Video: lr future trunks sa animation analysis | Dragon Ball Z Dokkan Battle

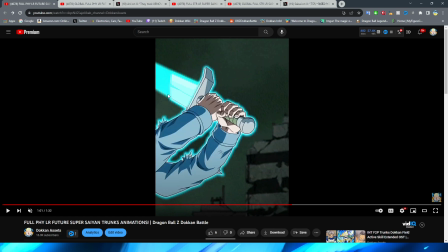[41:00]
It's kind of interesting that you can see that it sort of lines up here, but then it cuts off a little bit at the edge there.
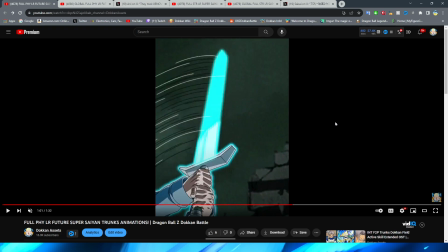[41:04]
That's kind of interesting. We obviously have the slash forward here with the sword, right, with a little bit of motion lines.
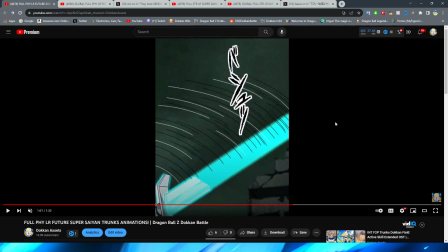[41:09]
This is a pretty cool transition, I will admit,
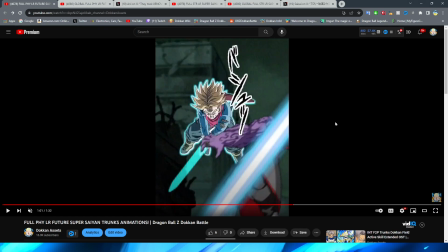[41:12]
going from this angle of the sword slashing forward to then obviously having already slashed Zamasu with the blue line there,
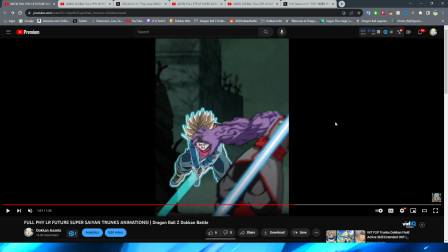[41:20]
with a static PNG once again. Oh, no, hold on. Trunks' hair does move there. Okay, WW. You'll love to see a little bit of minimal movement. That's pretty nice.
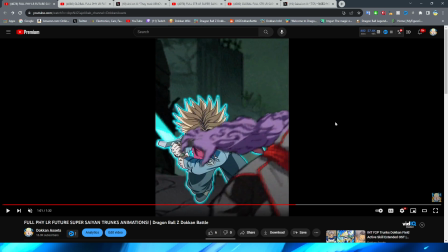[41:29]
Obviously, then Trunks moves down a little bit and then jumps forward. I will see this pose transition isn't too bad.
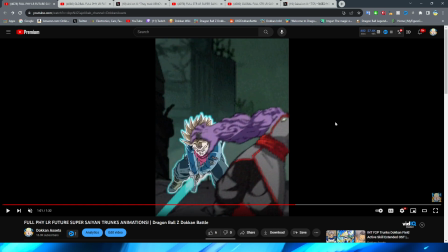[41:36]
I feel like it could definitely be a little bit better. But nonetheless, though, it transitions into Trunks kind of zooming forward a little bit.
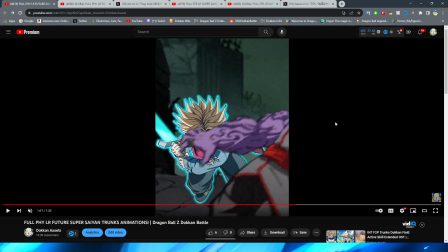[41:44]
Does he move his asset at all here? No. No, the sword does move because it gets a little bit closer to his head there, so his arms also move too.
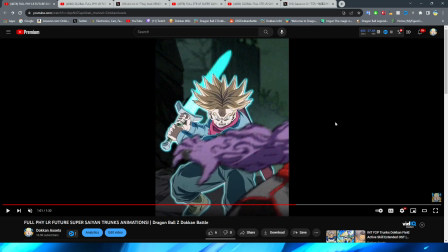[41:52]
And then they transition to this. Trunks, by the way, here looks like a gremlin or something.
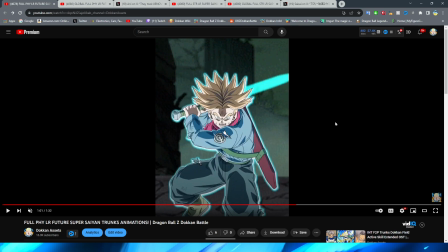[41:58]
I don't know, bro. His face looks very strange there. They do have a little bit of movement on his hair there. Bro, what is this? They don't have another frame in between that? Really? Okay. We then... What? You're telling me they go from this pose, like this,
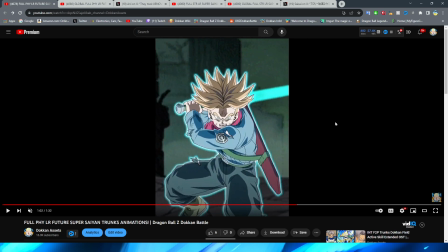[42:15]
to then having the movement of Trunks' body actually moving correctly?
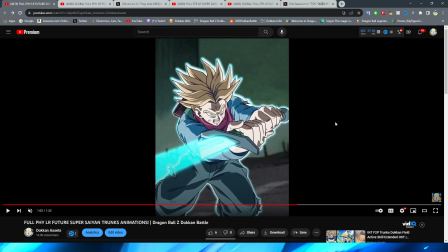[42:20]
And he moves the sword back to swing it forward? Which I think may actually be the same...
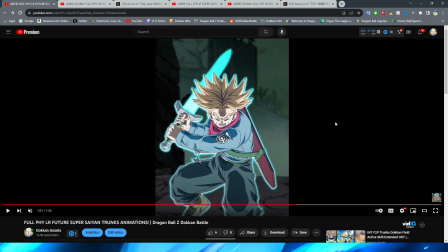[42:27]
Is that the same asset? That's why I'm rewinding. It's like on the edge of the hair there.
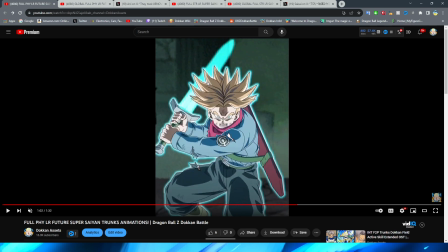[42:33]
How does it look here? Surely that's not the same. It looks very similar. I would have to see a side by side. If the frame of Trunks, right
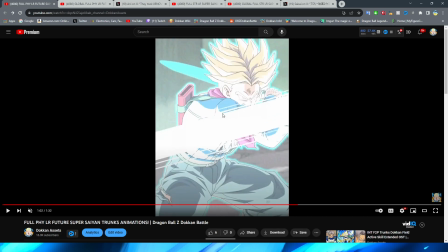[42:46]
here is the same as this one, right?
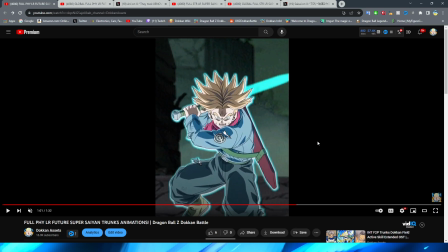[42:51]
Where it's literally before he winds up and he's just about to do it. I wonder if they just reuse that asset.
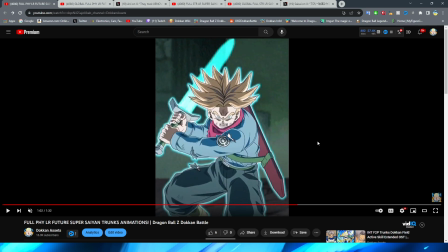[42:57]
That's really interesting. Anyhow, obviously then Trunks swings the sword forward, which this face looks so much better.
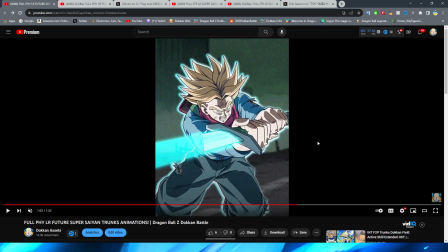[43:04]
It's still not perfect and it's still not great, but it definitely looks a lot better than this one.
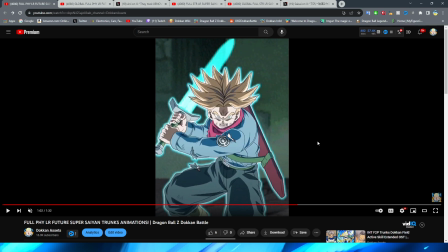[43:09]
We do have him bring the sword forward. Again, I wish there was a little bit more movement on this in terms of like poses in between those shots,
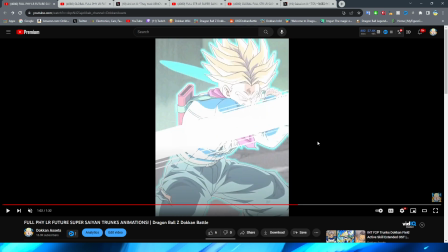[43:16]
but you then have Trunks slash forward, and it's kind of weird too because they don't have him like actually slash. It's kind of a distraction of the eyes where they give you this blinding light shot with the slash across the screen.
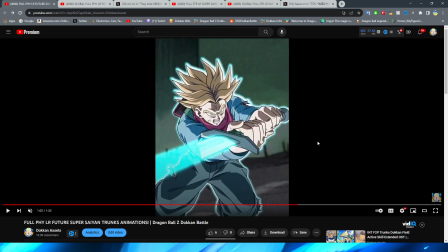[43:28]
I will say this is definitely a lot better, certainly than the ones we were looking at in the beginning of this essay, where they kind of distract your eyes.
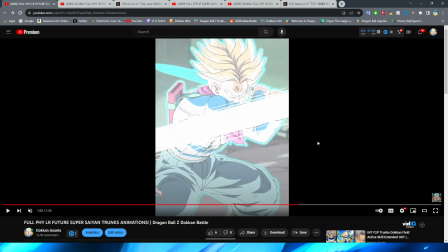[43:35]
They don't have to have the full movement happen because they have this little flash on the screen, and then you realize, oh, it's already happened, where the character has already slashed the enemy.
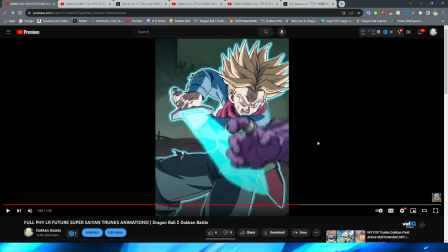[43:43]
Then, obviously, Trunks brings his hands back. It kind of looks like that he's...
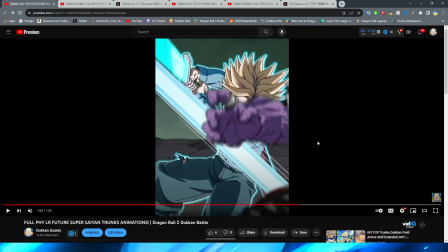[43:50]
That's really weird. That movement definitely does not imply what I thought it was going to, and it would have already hit Zamasu by that point.
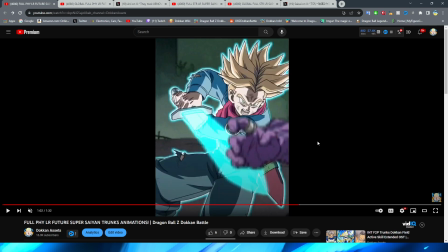[43:58]
Wait, this is so weird. So Trunks obviously moves his sword this way, right? And then this angle kind of looks like that he's going to, you know, stab it forward, kind of like a spear type of deal, right?
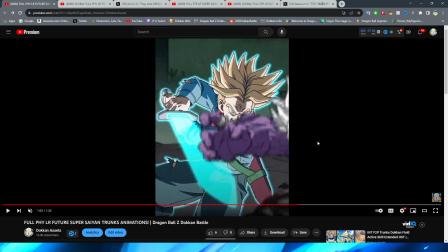[44:11]
But then it's actually a slash.
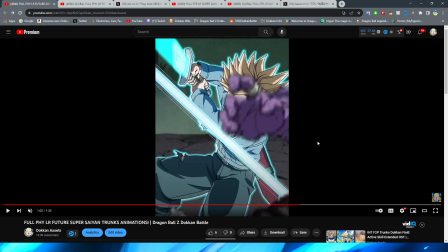[44:15]
where you can see that it's slashed against Zamasu and now the sword is up in the air before he then brings it forward to slash again. But that doesn't really make any sense, because
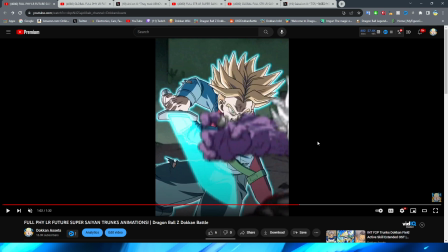[44:26]
if the sword is here, it would have already hit Zamasu if it's at this point, right? Or it would already be like cutting through Zamasu.
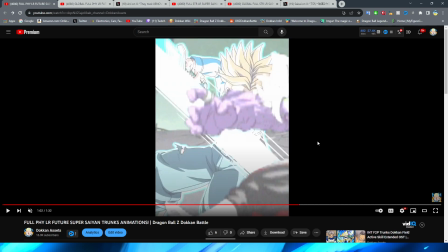[44:35]
That doesn't make any sense that it then ends up behind him and that he's already slashed Zamasu.
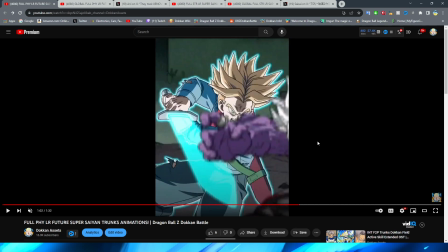[44:41]
You understand what I'm saying, chat?
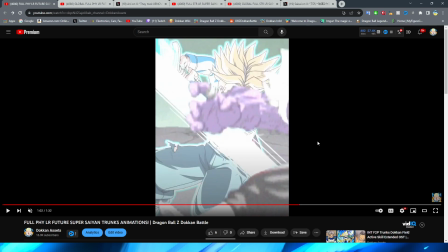[44:43]
The perspective is just really strange on that one. I want to look at that in full-time speed after we finish this particular animation sequence.
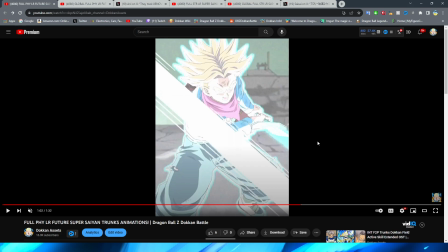[44:50]
Yeah, so then obviously he whips it back to then slash once again.
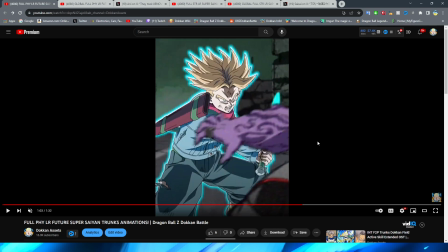[44:56]
And then obviously with Trunks holding it back one time again, he slashes it back again.
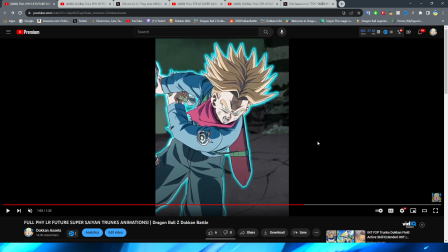[45:01]
His arms look a little weird there, but I'm sure that it's fine. The hair does move a little bit there, which is kind of nice. Does move? What was I saying there, bro?
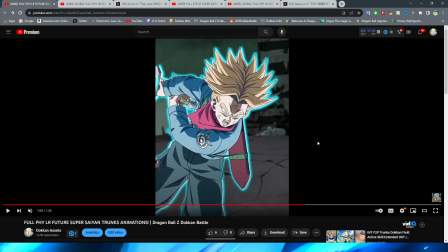[45:09]
The hair does move a little bit there, which is some nice little minimal movement. And then we have another pose transition.
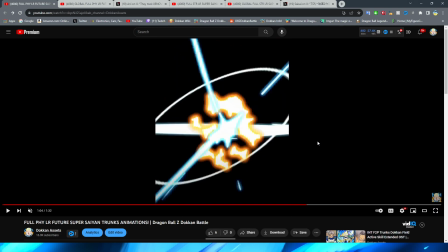[45:15]
I feel like at this point, bro, I'm just a broken record with this particular sequence of animation,
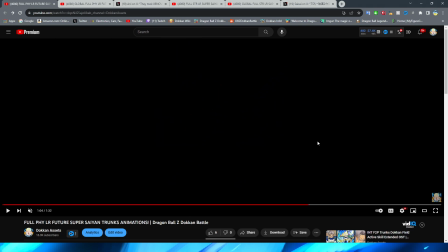[45:19]
where it's just these rapid-fire pose changes that need way more frames in between them than they have for this particular sequence of animation.
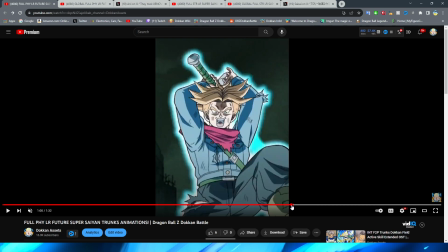[45:27]
It is just not enough to really make this look good. So let me see in full-time speed with this particular section here, right?
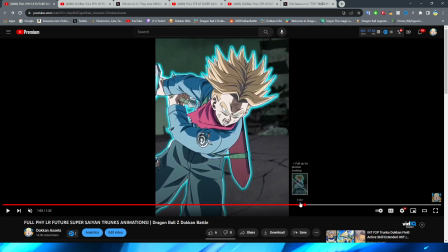[45:37]
Slash, slash, slash. Okay, it definitely looks a lot better in the movement, for sure.
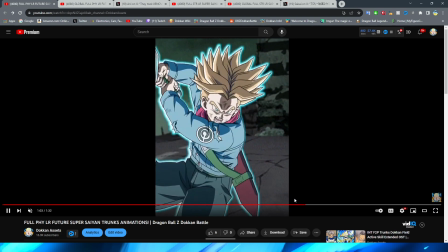[45:43]
It looks a lot better when it's in full-time speed. The slashes do feel a lot more impactful.
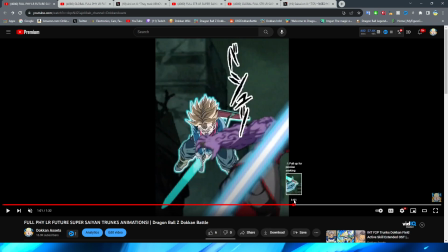[45:48]
I still do think if you really focus on that one slash, the one I was talking about where it kind of looks like he's just going to jab him and then he doesn't,
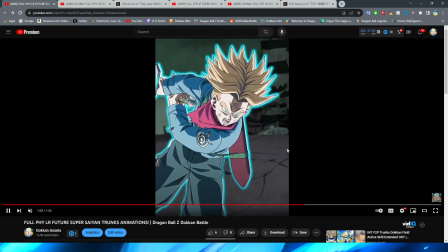[45:55]
it still looks a little bit strange if you really focus on it, but I think when you're in the heat of battle, it isn't really going to be that big of a deal.
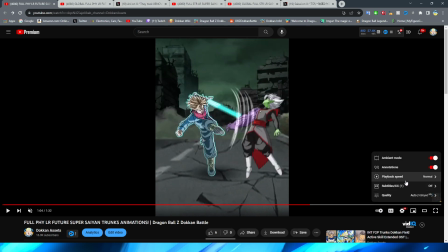[46:04]
Alright, so now we cut from the black screen to then this shot here of Trunks getting ready to kick Zamasu, which I will say this kick is pretty nice.
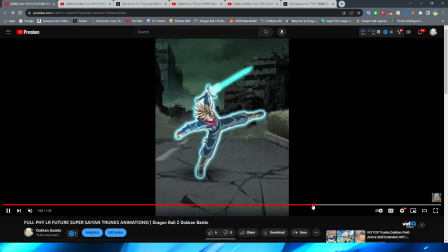[46:15]
I do like that they have a little bit of a recoil on Trunks too, where it's not just like he kicks it and then he's just stale.
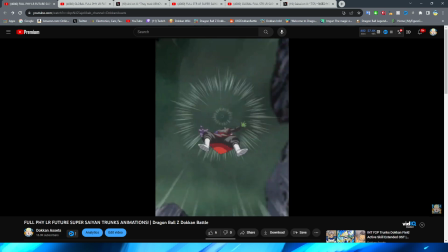[46:21]
They actually have him kind of, move back a little bit, which is pretty nice. Zamasu breaking through all these rocks here, and then we have this card art, which is really cool.
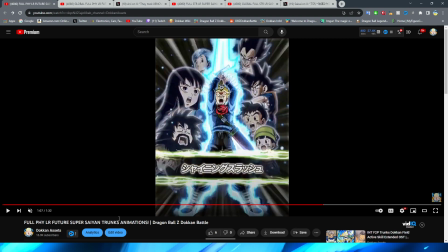[46:29]
I actually like this one a lot. I think I, ironically enough, almost like the first card art more, but I do like this one quite a bit.
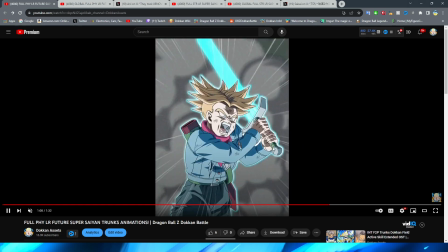[46:37]
With everybody in the background, it's pretty cool. And then, of course, we have Trunks come through the smoke again with the, poses here.
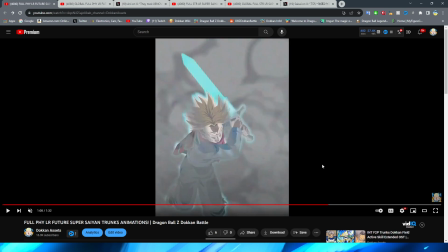[46:45]
I just really feel like they did not do enough good of a job of transitioning between this sort of stuff. Like, with this one, this is literally just, again, a static PNG moving across the screen, right? Finally, you do have Trunks' limbs kind of move a little bit at the end there, but still,
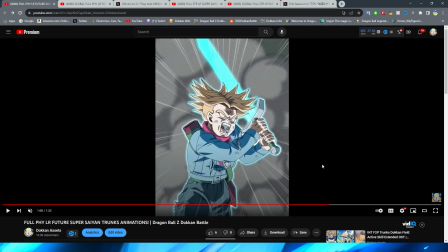[47:02]
it feels really static up until that point, and Trunks doesn't really break through the smoke here,
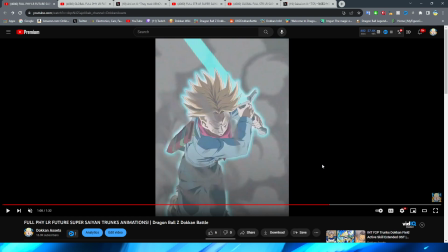[47:07]
right? You can see that it is quite literally just one frame where Trunks is then screaming.
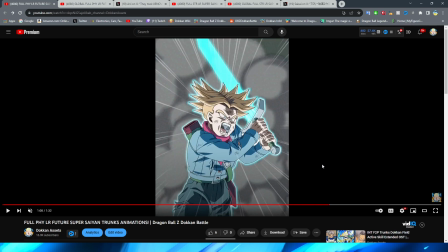[47:12]
And again, this is another shot where Trunks' face just looks a little bit weird to me. I'm really wondering, with all of these, kind of off-looking faces, if it was just the B team working on this unit, or if it was, the fact that they were just trying to reference it to the anime,
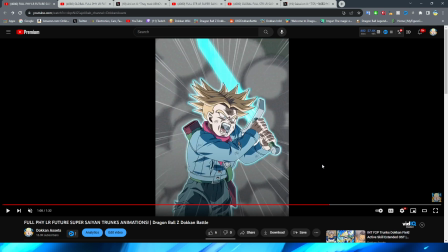[47:32]
and the anime really just had these kind of wonky looking faces. I'm really not sure, but it is quite disappointing. And ironically enough, up until this point, it really feels like I'm kind of saying a lot of the same things that I was saying last year about the Worldwide Celebration Part 2 LRs,
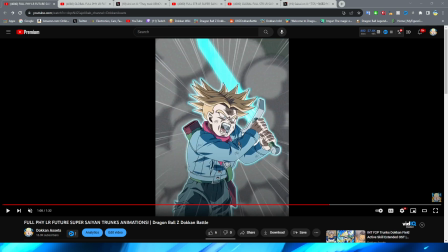[47:50]
where I really felt like their animations were lacking a lot, especially Metal Cooler. I feel like it's basically like Future Gohan is the Goku and Vegeta of last year, and Metal Cooler is Trunks this year, with definitely, though, Future Gohan's animations being a lot better than Goku and Vegeta, I would say.
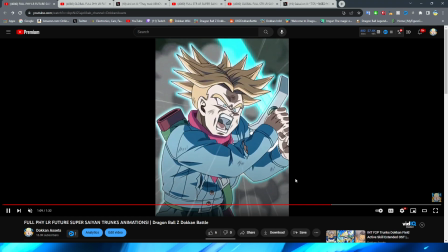[48:06]
But nonetheless, obviously Trunks then brings his sword to slash again.
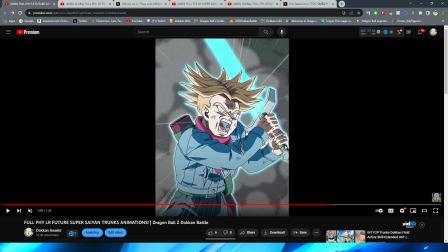[48:12]
With this particular shot here, I definitely think that the slash is pretty decent looking.
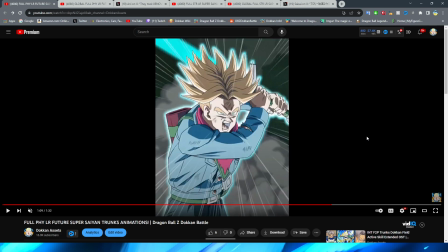[48:19]
Again, I just kind of wish... What is going on there? What is wrong with my... Bro, Dragon Ball Super Episode 5 type beat? Oh my gosh. Listen, bro, I was talking about the faces looking a little wonky before.
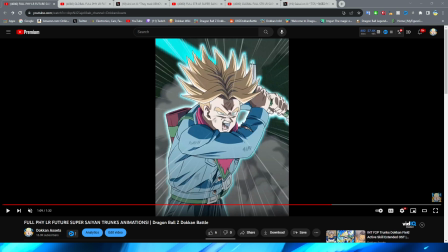[48:38]
By golly, that is a little silly looking, if I do say so myself.
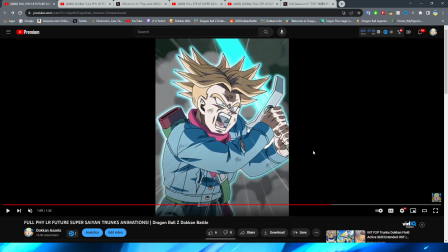[48:42]
But I actually do like this particular slash, despite the face looking a little bit weird.
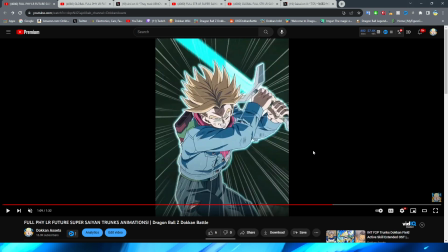[48:47]
It feels a lot more like they actually put more frames into this that should be there for this, right?
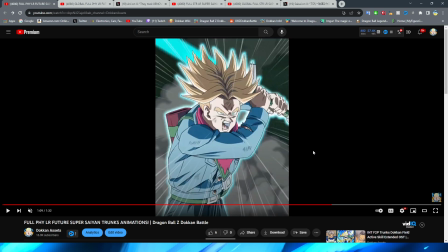[48:54]
It feels a lot more fluid in terms of the animation, right?
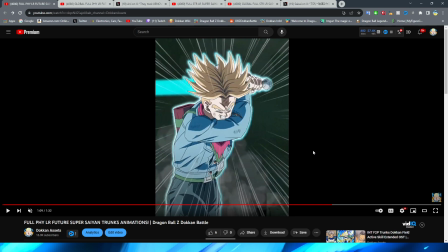[48:57]
Trunks lifting his arms back, right? then kind of readying up a little bit, and then finally bringing them forward for the slash.
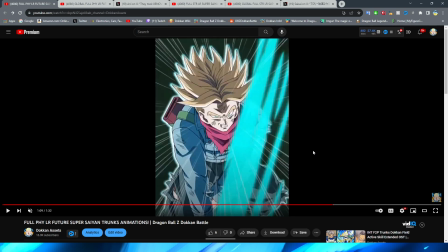[49:05]
And obviously they do kind of cut a little bit out here where they then have the white slash on the screen to then, you know, kind of cover up the fact that it does the slash down all the way and it just cuts.
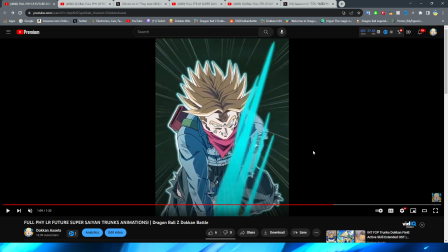[49:13]
But it still looks pretty good here, and I really like the blue as well, the blue key effect there.